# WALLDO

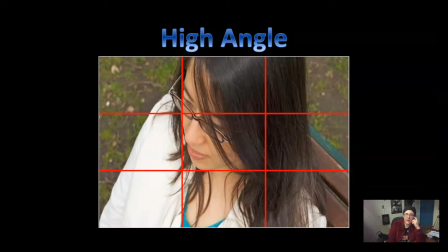[4:04]
Next, we've got the high angle, any angle where the camera is pointing down, and that actually always puts your character in a position of weakness, okay? So be sure that you are using that shot for a specific reason. And of course, overshot straight down.
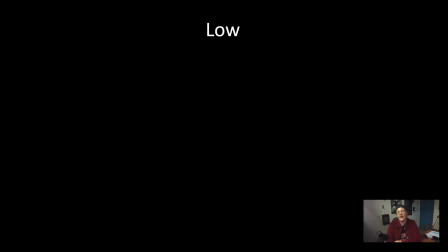[4:24]
But miss, you didn't mention low. Why? Because that is the first L. Low shots.
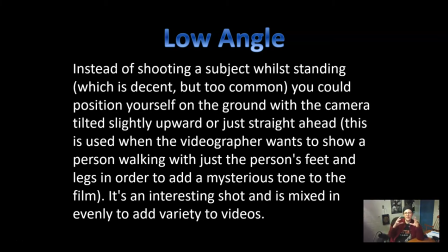[4:29]
So instead of shooting a subject while you're standing, which is fine, but it's too common, you could put yourself on the ground, tilt it slightly upwards. So that's a low angle. It puts the character in a position of power.
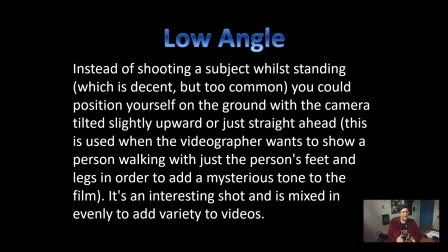[4:46]
Or you could put it on the ground and you can add an air of mystery, a tone of mystery. If all we see are feet going by, so you set the camera on the ground, all we see is feet going by, adds a tone of mystery. Car driving past where we just see the wheels,
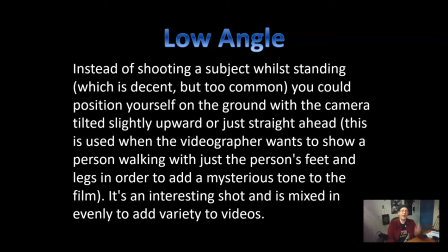[5:04]
and then maybe the car stops in front of the camera and the feet come out of the car. Another way you can use a low angle is to create the illusion of an animal.
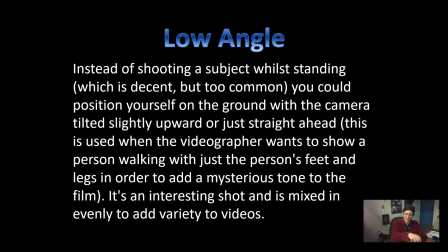[5:18]
A dog or a cat, you can move the camera low to the ground in order to create that illusion. Do a point of view shot from the animal.
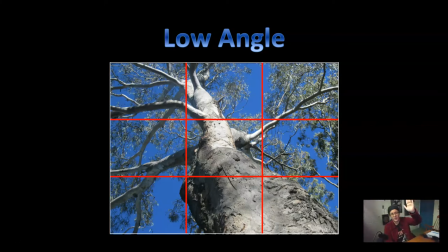[5:30]
And of course, you can do straight up, the undershot that can show exactly what's going on overhead.
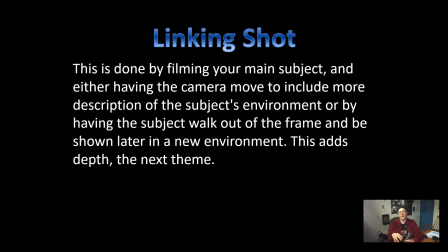[5:40]
The next L is a linking shot. This, the example, the very first video we watched from the Avengers, that linked all of the characters and where they were within this battle for Manhattan.
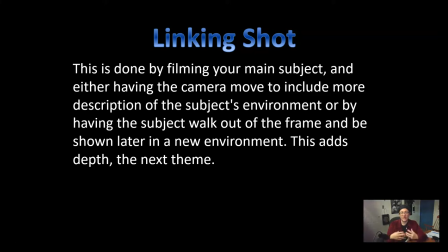[5:55]
All right, so that is one type of linking shot. Another type of linking shot is in this next example video.
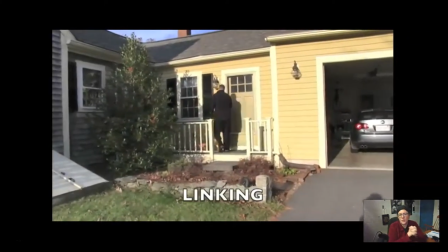[6:03]
See? So basically, it's just changing where the camera is. We show him walking into the door.
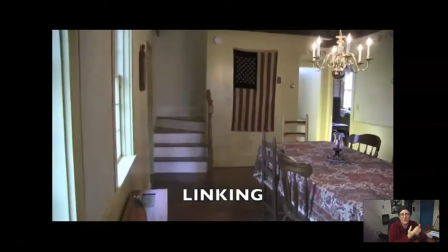[6:10]
Now we switch the camera to inside and we complete the action. Now we show him going past the camera again, walking through the house.
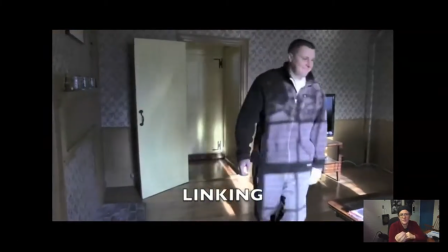[6:18]
Anytime he exits, we show him entering the next spot.
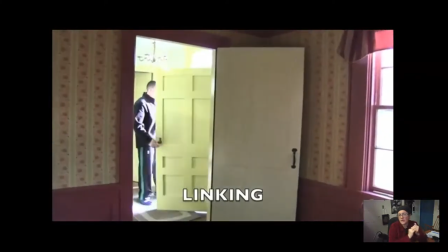[6:23]
This also helps show your character getting from point A to point Z.
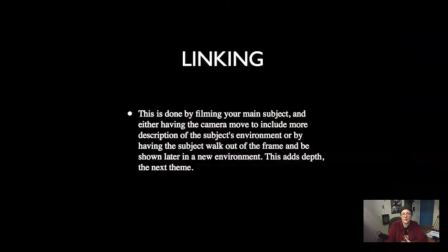[6:29]
All right, so that is a linking shot, showing your character getting from one place to the next. Because if your character starts off in, let's say, the library of the school, and the next shot, all of a sudden, they're in the cafeteria. Well, how did they get there? It makes no sense.
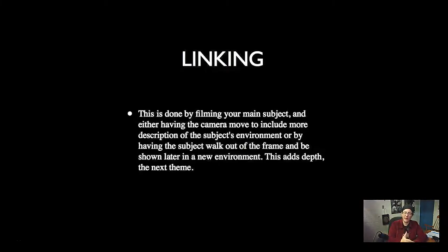[6:45]
So you want to show the progression of the character from the library to the cafeteria.
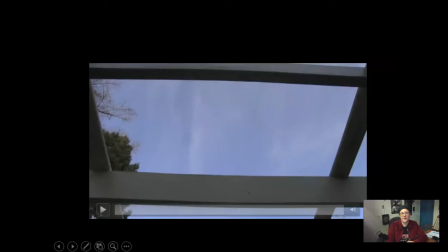[6:53]
All right, next. This is a review of everything.
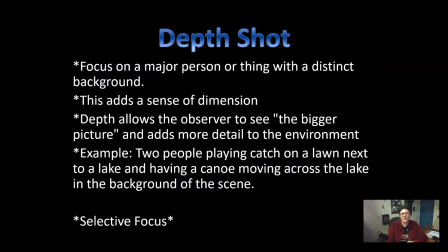[6:59]
Oh, what is this? Depth shot. So we've gone wide, W, A, angled, L, low, L, linking. We've got two more letters, D and O, a depth shot.
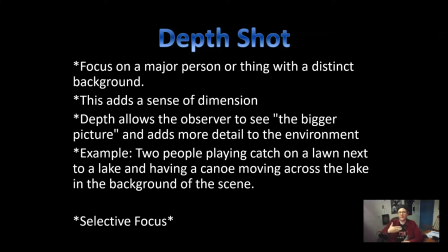[7:15]
Basically, what it boils down to is you have something in the foreground and something in the background. Okay, so you focus on one major person or thing and you have a very distinct background. It allows your audience to see the bigger picture.
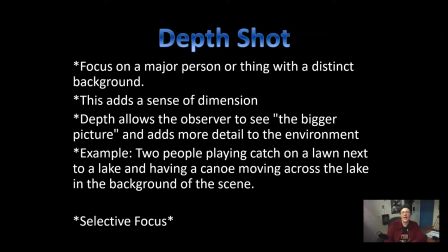[7:29]
For example, two people playing catch on a lawn next to a lake, and then behind them on the lake, a canoe passes by.
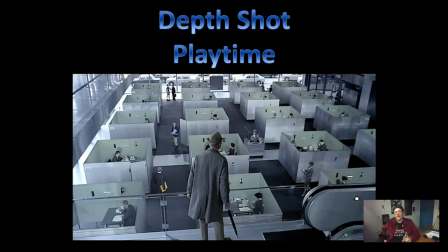[7:40]
Here we go. Here is a depth shot. Now, here's something interesting I'd like to point out. Even though this is a high-angled shot and we are aiming down at this guy, he is not in a position of weakness, is he?
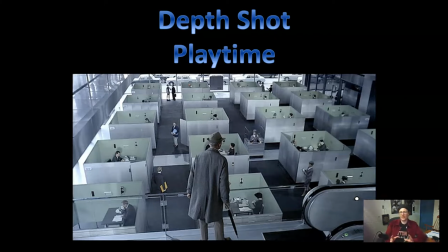[7:55]
No. Gosh, I wish you guys were here because I usually get an actual response from my audience at this point. So, he is not in a position of weakness. Why? Because everyone below him is.
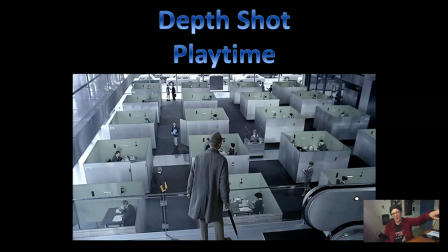[8:10]
He holds power over all of those people in the cubicles beneath him. But anyway, so he's in the foreground, and then they're all in the background, even though everything's facing that way.
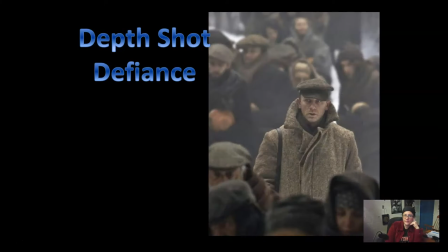[8:23]
So that adds good depth to this shot. This is selective focus. In this, we see our main character, Daniel Craig, from the movie Defiance, and then everybody around him is out of focus. Our attention is forced to him because he is the only thing in focus.
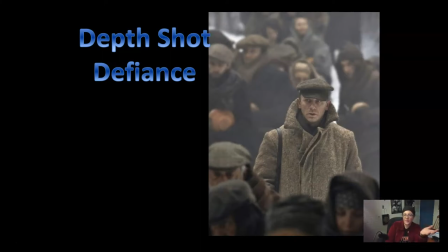[8:43]
Again, those people in the foreground and the background all add depth to a shot. We need depth because we don't live in a one-dimensional world. We live in a three-dimensional world. Sorry, we don't live in a two-dimensional. It's not just width and height. It's width, height, and depth for us.
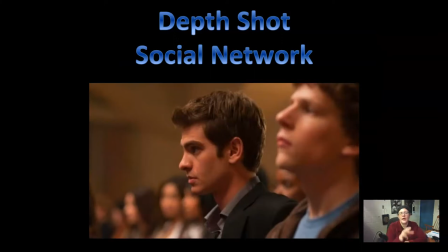[9:01]
Here in Social Network, again, we've got a character we're being forced to focus on. The character in the center is in focus. The characters in the foreground and in the background are all out of focus. So again, selective focus or forced focus.
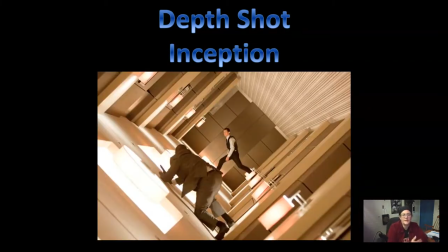[9:19]
Here, and from the movie Inception, we've got someone in the foreground and we've got someone in the background. So we have the illusion, the sense of three dimensions. All right, now, opposite shot.
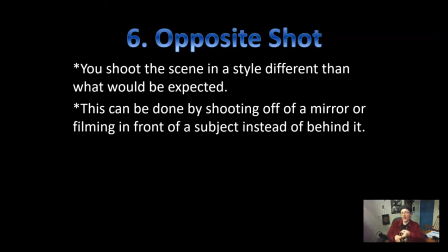[9:35]
So wide for W, A, angled, L, low, L, linking, D, depth. Finally, we've got O for opposite. Opposite is when you shoot the scene in a way that is unexpected, different than what you would do. For example, shooting the reflection
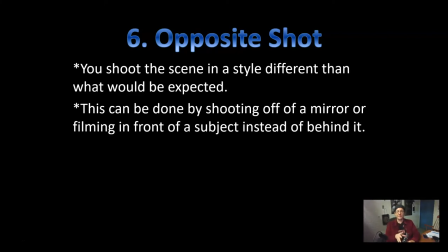[9:59]
in a mirror or in a glass wall or something like that, shooting the reflection instead of the actual actors. Here is a really good example of an opposite shot.
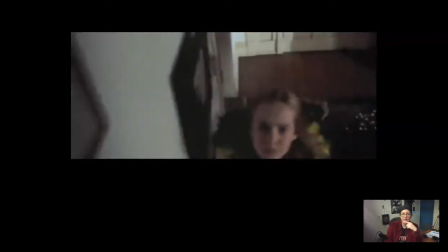[10:15]
I call it the impossible shot because, I'll show you in a second.
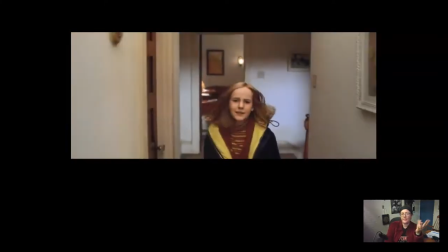[10:20]
So it's opposite because she is running towards the camera. By the way, background is her father's having a heart attack.
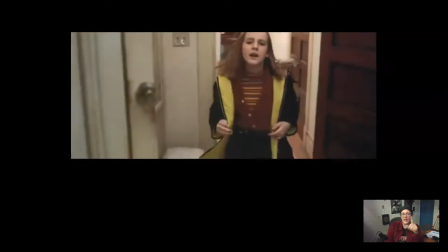[10:27]
She is running to go get the pills that should save his life. Here's where it becomes the impossible shot.
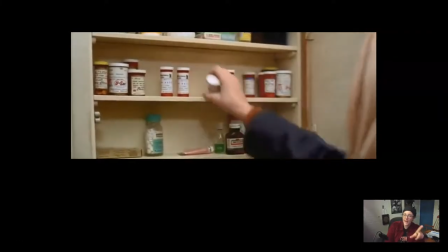[10:34]
How did the camera get behind her? Because the camera was in front of her a second ago.
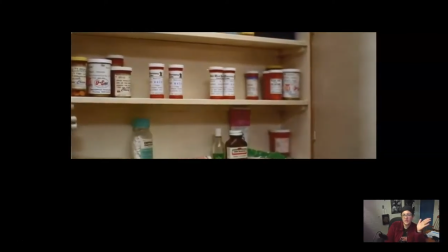[10:39]
And as the cabinet slowly closes, we get another really great opposite shot here
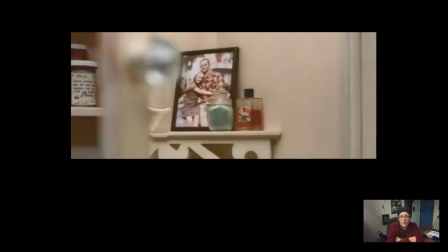[10:47]
as we get the reflection of her and her father in happier times.
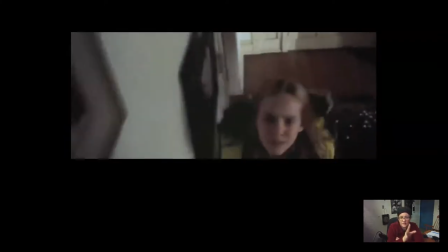[10:52]
I'm going to let it play again. Watch. This is impossible. Not quite sure how they did it.
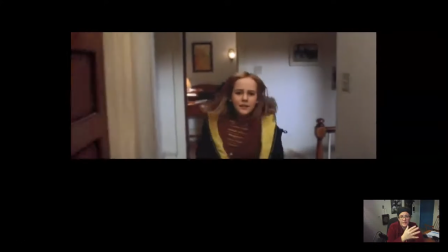[10:58]
It's a bit of beautiful editing. See, the camera is in front of her, but when she reaches, all of a sudden,
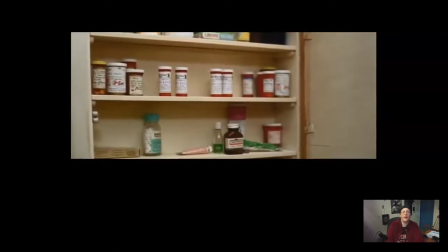[11:11]
how did that happen? Beautifully done. All right. So anyway, by the way, this was a terrible movie.
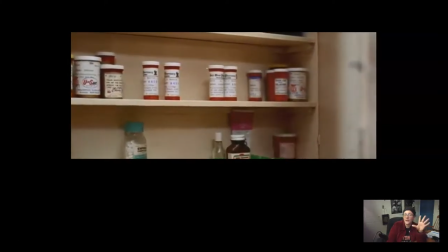[11:18]
It was from the movie Contact, if I remember. But the actual cinematography was very well done.
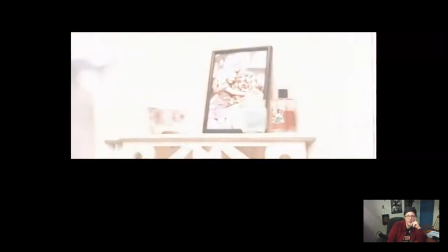[11:26]
The acting was, it was just a bad movie overall. Okay, enough of that.
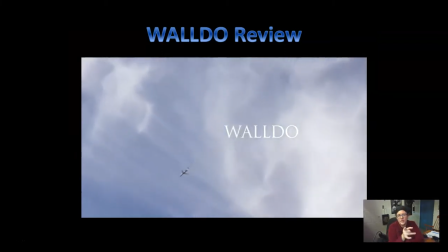[11:31]
Now, go ahead and watch this.
There are many ways to spice up your films.
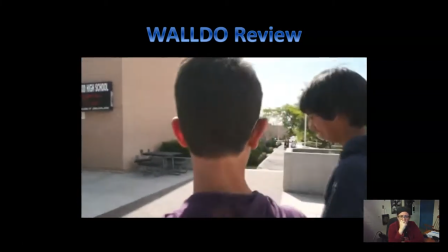[11:36] One way is called the Walldo camera technique. In the Walldo technique, we use the following 6 camera angles: a wide shot, an angled shot,
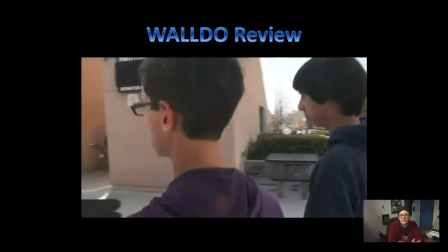[11:43] a low shot, a linking shot, a shot showing depth, and an opposite shot. Let's go into more detail.
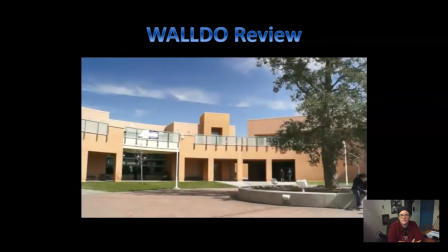[11:49] A wide shot can be used to get many subjects into one shot. All objects should be in focus.
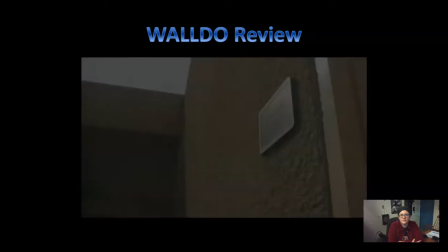[11:55] Next, using an angled shot can add a 3D effect to your film. To do this, just face the camera at a subject at an angle.
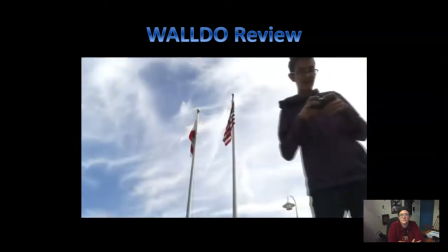[12:01] A low shot is creative and gives an interesting perspective. To get this view, place the camera lower than the subject and look up at the subject, or get a ground level view.
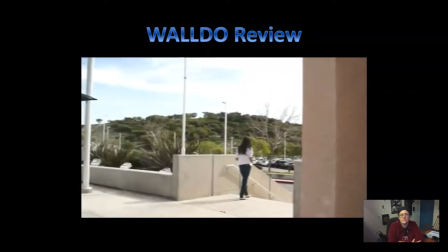[12:10] A linking shot is a shot that starts on one subject or object and pulls or pans to reveal another subject or object.